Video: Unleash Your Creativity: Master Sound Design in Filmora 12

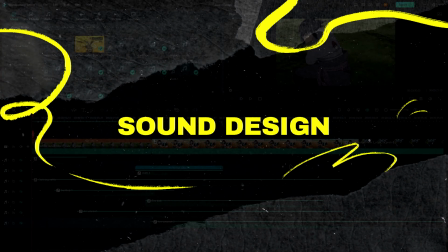0:00 Hi, today I'll be showing you how to do sound design on Filmora 12
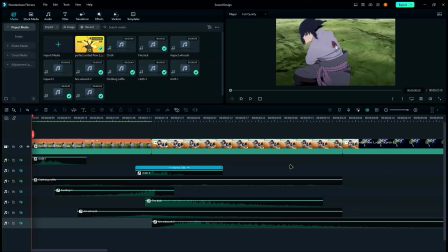0:05 to make your edits look more prominent and let them have a greater impact. Now before I begin, let me first tell you what sound design basically is. Sound design refers to adding individual SFX onto your clips or your audio
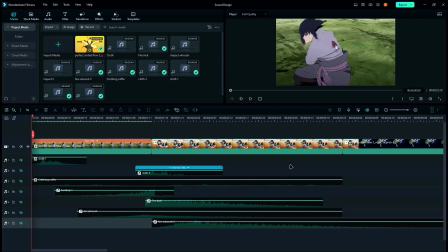0:23 to make them have a greater impact and make them have a sense of realism. Now, SFX or sound design can be differentiated into four broad categories.
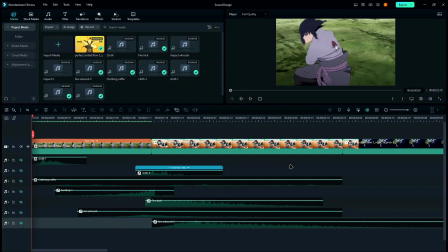0:37 Number one being build up, number two being impact, number three being whooshes, and number four being textures.
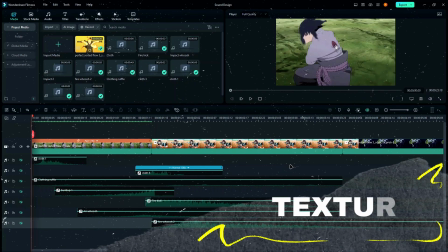0:47 Now, let's begin with textures. Texture SFX is basically used to add depth into your clip and make it more prominent.
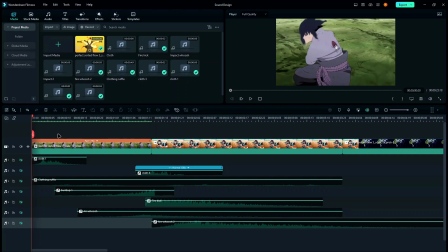0:58 A prime example of me adding texture would be this SFX known as clothing ruffle. Now let me show you why I have used this SFX on this particular clip.
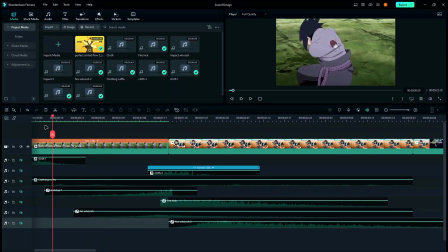1:12 Now before I begin, let me first tell you the things that is happening in this clip. As you can see, throughout the clip Sasuke is moving. Now to add a sense of realism, I wanted to make it so that there's a sound from his clothes when he's moving,
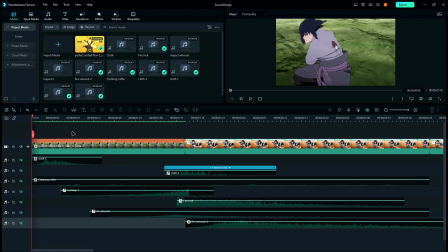1:31 and of course there is no sound added into the anime. You'll have to add it by yourself. That's why I used this SFX, which is known as clothing ruffle, and in this particular case it has been used as a texture SFX. Now let me show you.
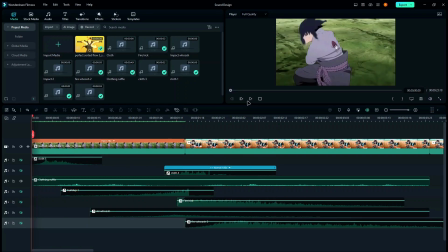And yes, right now it looks pretty bad because I haven't of course layered it with other SFX right now, but
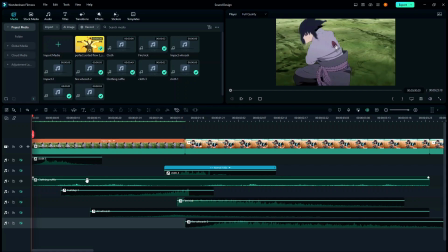2:07 before adding any other SFX as well, you can see how only one SFX makes it have a sense of realism, since now you can actually hear Sasuke's movements, especially from his clothes. So that's basically texture.
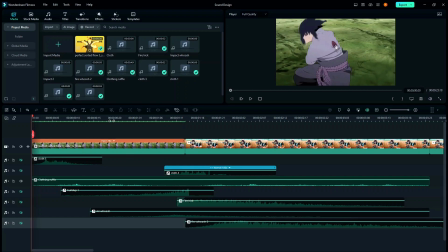2:29 And of course textures can also be used together. You can of course combine impact, build up and texture to make one sick SFX, but of course it depends on your imagination and creativeness, and it also depends on the clip.
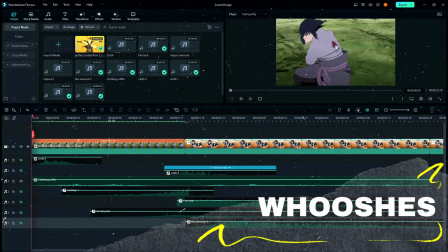2:45 Now moving on, let me tell you about whooshes. Now whooshes actually play a very integral part in SFX building,
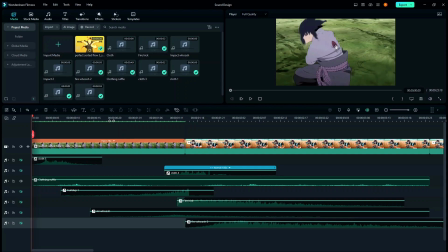2:54 since whooshes are basically used to glue, build up and impact SFX together. Now how do we do this? We basically add whooshes after the build up or impact,
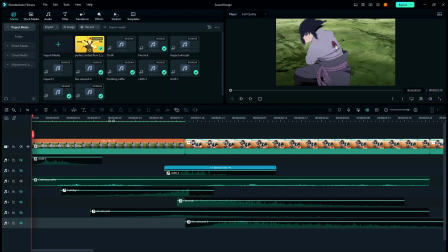3:10 or most of the time we add the whooshes over the build up and impact SFX. Now by layering whooshes into your audio clips, it brings life into your edits. Now let me show you an example on my edit
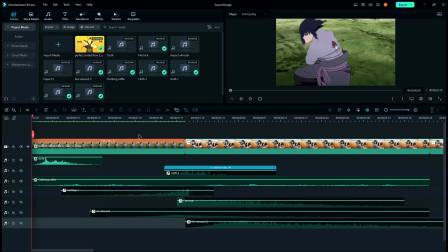3:32 right here. Now as you know, we already added this effect right here, texture. Now if I add whoosh here, you can see immediately how well it syncs with your Sasuke movie.
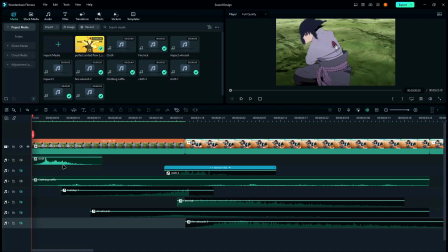3:48 Now of course this application is actually not purely whoosh, it's actually impact and whoosh, but I guess you get the point.
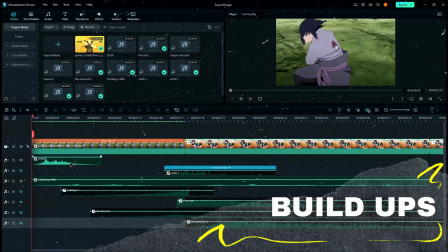3:55 Now moving on is build-ups. Build-ups are basically used to fill out empty spaces in your audio and clips.